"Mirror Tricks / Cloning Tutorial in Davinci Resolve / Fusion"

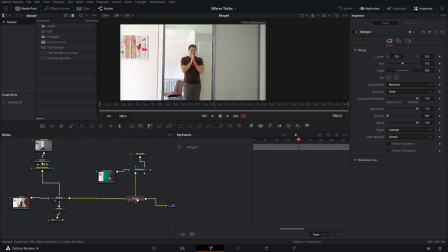[6:08]
So let's switch back to our footage with the green screen merged over and play that through and It's as simple as that we're done the only thing you could add now perhaps to improve it is some color correction in the color tab and then just add some camera shake on to give that
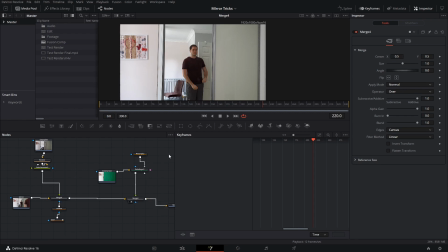[6:24]
camera a bit more of a natural movement so it feels a bit less like it's stuck on the tripod so i appreciate that not everyone has access
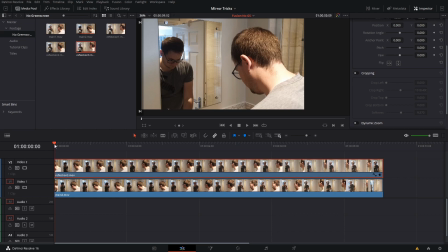[6:32]
to a green screen so i've gone ahead and created a version without it as well slightly less complex shot but still quite a fun effect so the first thing i did was film myself in the mirror as the reflection and tried to match up as best as I could the the first part of the clip and then if I
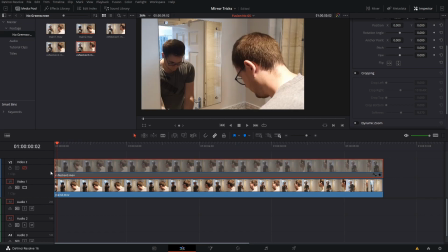[6:50]
just disable this clip here you'll see that I also filmed
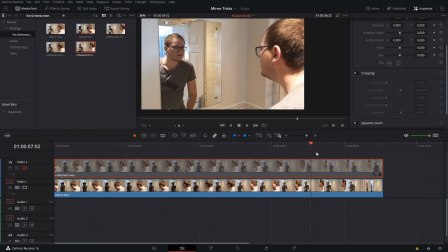[6:55]
myself reacting to the reflection and once you've got
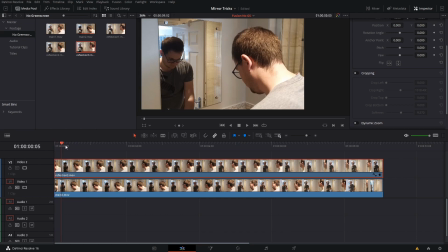[7:00]
these in resolve just place the reflection on top of your original clip and then come in here and turn on cropping cropping you can just crop it to the left or to the right I'm cropping to the right here and then I'm turning up the softness slider and that will seamlessly bend the
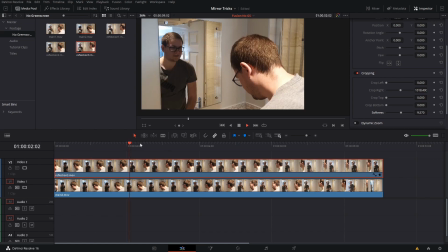[7:17]
two together if we play this there
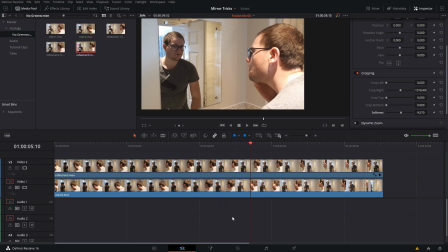[7:25]
we go you'll see that the two shots look exactly the same now just to add a tiny bit more realism to this if we highlight our clips here right click and make them into a new compound clip and call it reflection just like that we can
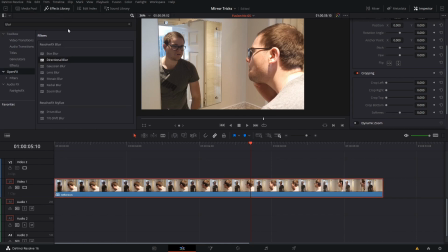[7:40]
then go into the effects library and add our good old friend camera shake to that compound clip and now when we play back a bit of camera shake whoa that's way too much okay let's
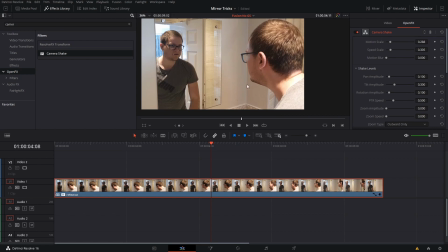[7:57]
turn that right down so i send the speed scale and the motion scale down and yeah there we
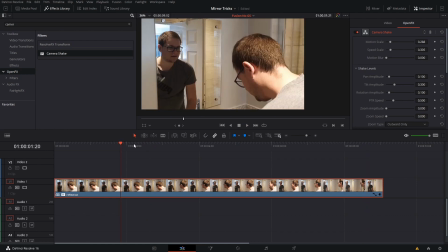[8:03]
go just helps to sell the effect a little bit more again just so it doesn't look quite so
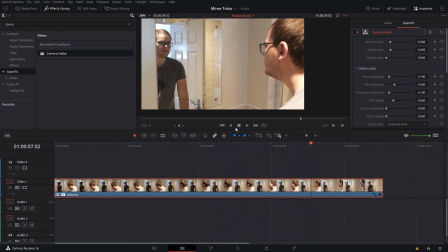[8:09]
locked off on a tripod and it is that easy you guys thanks so much for watching this week's tutorial thanks once again to hello corp for the request i hope i was able to give you the info you needed to help with your project keep any requests coming in i really enjoy a challenge and finding ways that we can
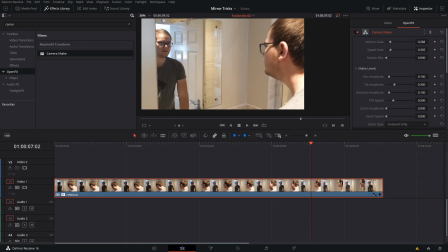[8:28]
use this awesome free software to create something cool if you'd like to see more please like and subscribe and i'll see you next time